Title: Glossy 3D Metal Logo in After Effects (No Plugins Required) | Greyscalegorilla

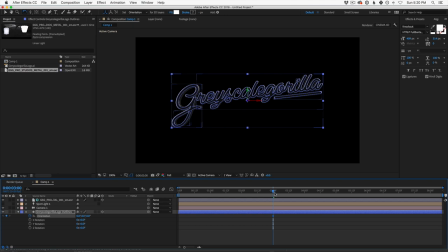Okay, that is representing where the logo ends up. So now let's go all the way back to the zero position and kind of give it a start frame. So in this case, I'm going to grab the, I hit V on my keyboard to grab my arrow tool, and I grabbed this Z position on my 3D logo.
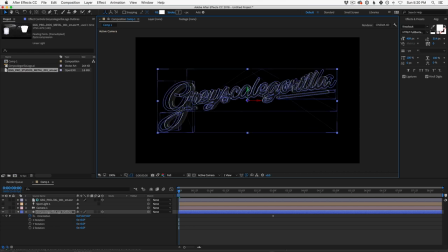And if you don't see this, you could just highlight your logo. And I'm dragging it up and to the right, and that's just making the logo go towards my camera. Okay, so I'm just going to keep going until it disappears. And you might get lucky.
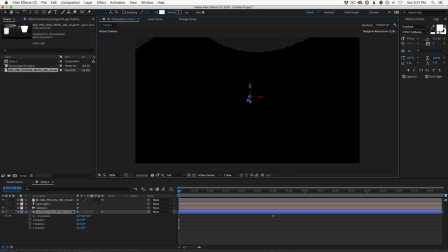You might fly through a letter, or in this case, I'm just barely going under my logo, and I'm still going to grab it and move it a little bit further. Boom. Okay, that automatically should have set a position keyframe. I'm going to hit U on my keyboard to show all of my animated parameters here.
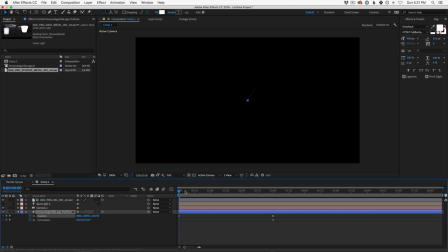And in my we could basically scrub through and now watch this animation. And I'm also going to set the length of my animation by coming over here and grabbing this little nub and pulling it over.
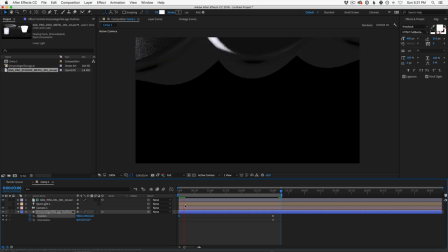And then I'm going to hit zero on my keyboard. You could also hit spacebar to start to see your animation here. So now you may be seeing, okay, this takes a little bit longer to render than a traditional 3D scene,
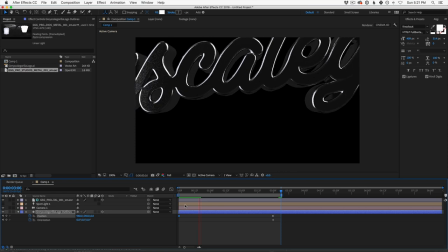especially if you're not familiar with rendering in 3D, you know, it definitely does take longer than traditional After Effects animation. So what are the things we could do to speed up our workflow so that we don't have to wait this long every time we
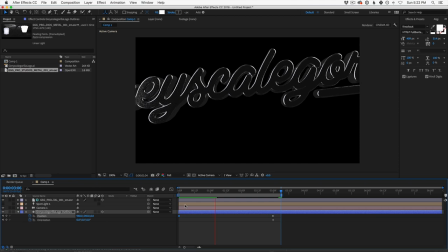want to see what our animation looks like? Well, the first thing we're going to do is turn our resolution down. You can go to half res. In this case, we can go all the way to quarter res because all we're trying to see is the rough animation. And the quarter res will speed up render times a ton.
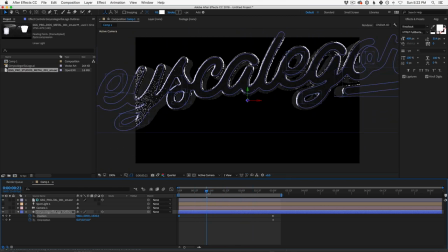You'll see right away it's much easier to scrub through. And the other thing you could do is hit shift while you do a RAM preview. And what that does is render every other frame here. And you may have used that in After Effects before. I use this all the time. So now watch how much faster this animation is going.
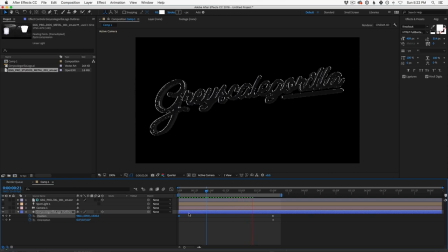And we're going to fix all that graininess and all the weirdness of what this logo looks like at the end. But we don't want to see the final version now because we don't want to wait that long. Okay, so we have our animation. It's not the prettiest animation, just these linear, boring keyframes flying out. But we can make that way better.
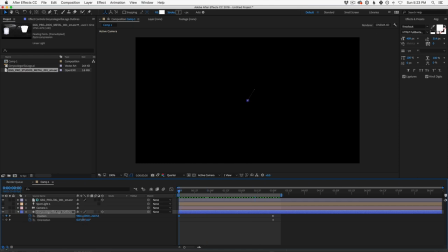So the first thing we're going to do is also add some rotation. So let's just experiment and say on the x-axis, we're going to say move it 90 degrees. We're going to do a RAM preview here.
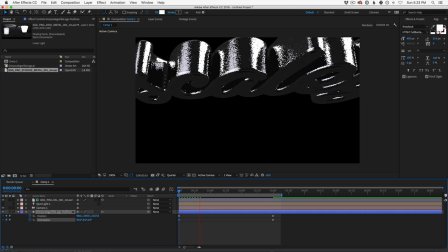And now what do we got? Well, now we have this logo flying out.
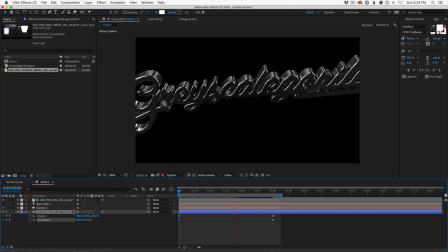We got this nice animation happening where it's coming up from kind of rotating in, like it's flying in like a spaceship from over our camera. Let's see what that looks like. And that's pretty cool. You might like that one. You could also experiment and say instead.
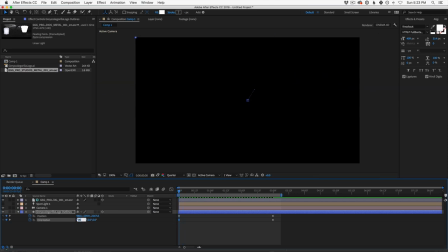Now, what I do want to make sure is I'm on my original keyframe. In this case, I'm going to say negative 90 and see what that looks like.
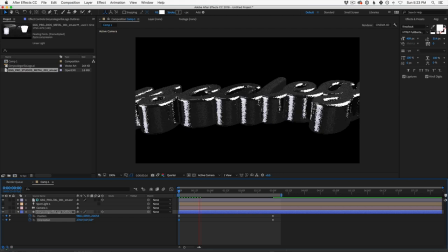And look, this kind of takes over the frame a little bit more. And this is closer to the example you may have seen. And what's nice about this is it catches the light over here. You see it catch the light on that corner?
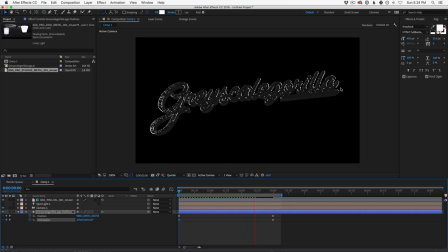I enjoy that. Okay, so let's stick with this. This has a pretty cool vibe going on. But the animation is still a little bit boring to me. So we're going to add some more interesting keyframes.
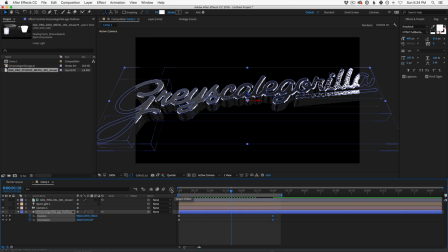And in other words, we're going to interpret the speed between these keyframes in a different way. If we look into our graph editor, so I'm just going to select our last two keyframes, click our graph editor. You're going to see what we have is in our speed graph, and you should see the speed graph.
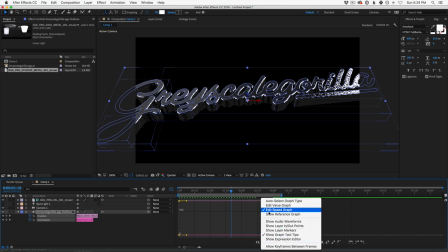If you don't, make sure you click here and make sure that edit speed graph is on.
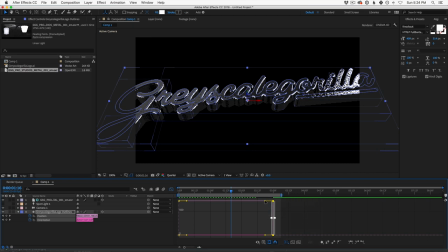This is my favorite way to animate. And what you want to make sure of is that you don't have these linear keyframes. And to do that, what I love to do is grab these secondary keyframes, the further ones down your timeline, and drag them down to zero.
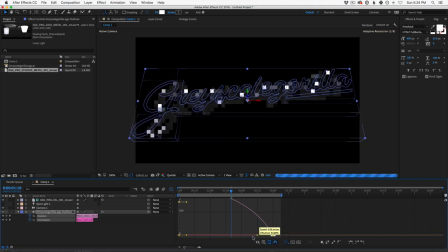And you can also hold shift, and that's going to snap them to zero. And you're going to see when you let go and kind of pull this move, you're going to get a much more natural looking curve. And all this means is up front, your logo is going to animate faster than at the end.
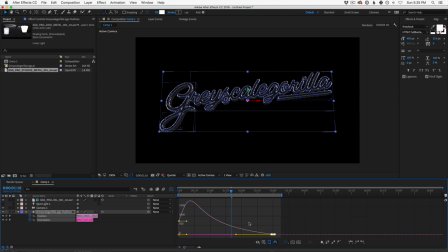In fact, it'll speed up really fast at the front, and then it'll ease in at the end. It'll look much more natural. And this goes for, you know, anything that you animate, cameras or, you know, anything 2D as well. This type of curve adds a lot more energy to the scene.
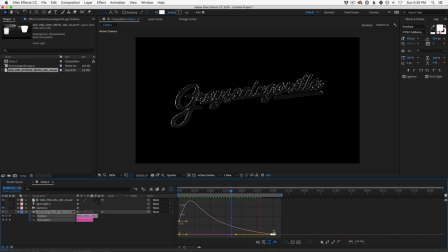So now you can see it really kind of jumped off the starting gate there and now eased into place. Much, much better. Loving this already. And in fact, now, as soon as you have a logo animation that you like,
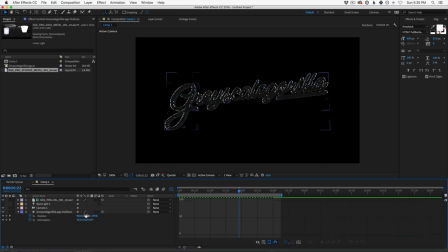what I would have you do is experiment with the lighting. Now, right now, I just happen to like, now I'm going to turn up our resolution here just so we could see the lighting a little bit better. I happen to like the way that our HDR came into the scene. It's like perfectly rotated.
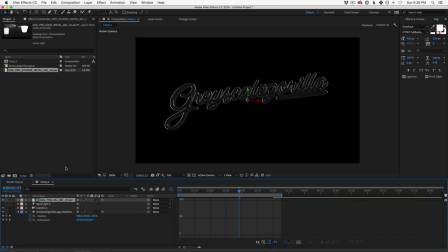But if it doesn't look good to you, here's something you could do. I want you to hit R on your EXR. If you're using your own HDR, you could do this as well. And just spin the HDR around. Now, you can't see it in the viewport, but it's there reflecting on this logo.
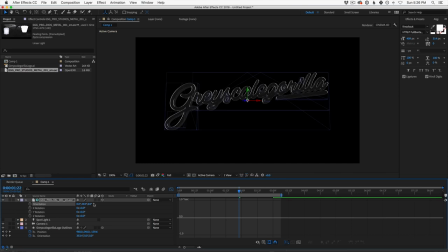And if you spin it on the Y axis right here and let go, you're going to see the render update and you'll get different lighting as the light moves around your logo. So it just as easily could have been rotated toward the front like that.
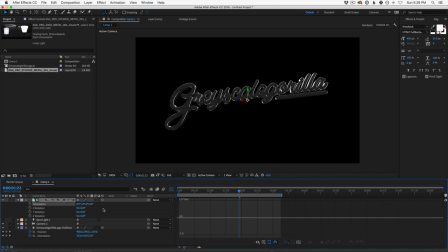And we're just looking for a beautiful resting place for our light. Now, I like the way that our light worked. I don't think we're going to change it too much. But like I said, depending on your logo or your text, I want you to play with this because it can make a drastic effect.
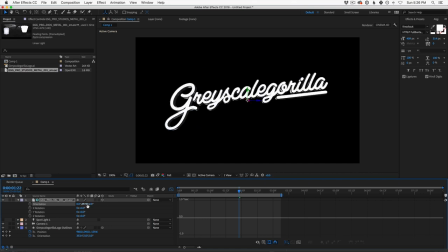I mean, you're seeing the difference as I rotate this around. So I'm going to go back because I love this look. And now we're going to talk about how we can take this somewhat simple, but, you know,
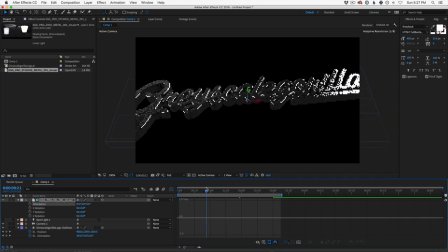pretty neat little camera move here and make it look a lot more appealing to the eye. Okay, right now all we have is this 3D text. And so how do we start to add the extra things that
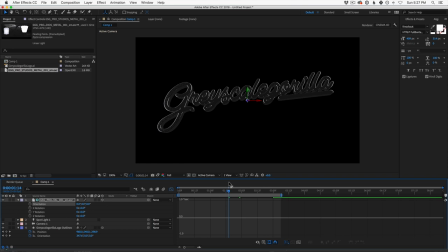you could call compositing to help build up this scene into something a little bit more beautiful? Well, to do that, I'm going to drop this composition into a new composition. So let's call this 3D logo comp. And I just hit enter on my keyboard.
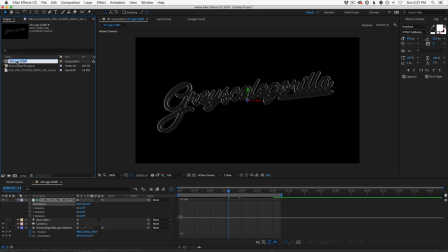I got to remember to say what I'm hitting here. Enter on my keyboard and you could type right into it. And then you could drag this into this button right here and it'll make a new composition with the other composition in it. Okay, so why would we do that? Well, this allows us to do a couple things.
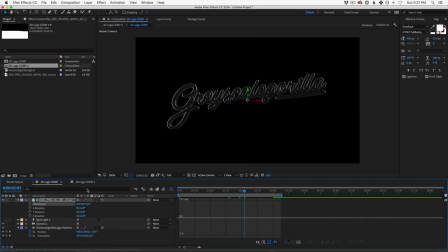It allows us to not worry about any of our 3D layers. they're still rendering just fine. If we scrub through on this new comp, they're all 3D, they're all rendering, and they're just passing its data in through this comp. What this allows us to do is do something more like a traditional comp,
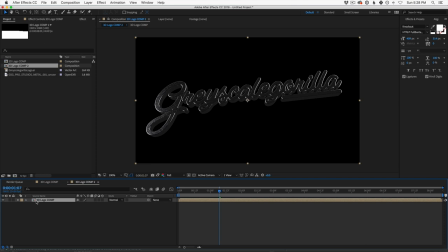which is add our background and add glows and layers and adjustment layers on top of this without affecting the original. And it also has another side effect, which is it's faster to render this way.
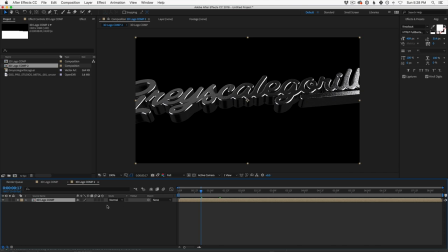And that's because anything that's already been rendered in the comp will stay rendered even if you add adjustment layers and stuff on top of it, okay? So let's go to our kind of final position here, something like this, and start to dress this up a little bit, make this a lot more appealing to our eyes.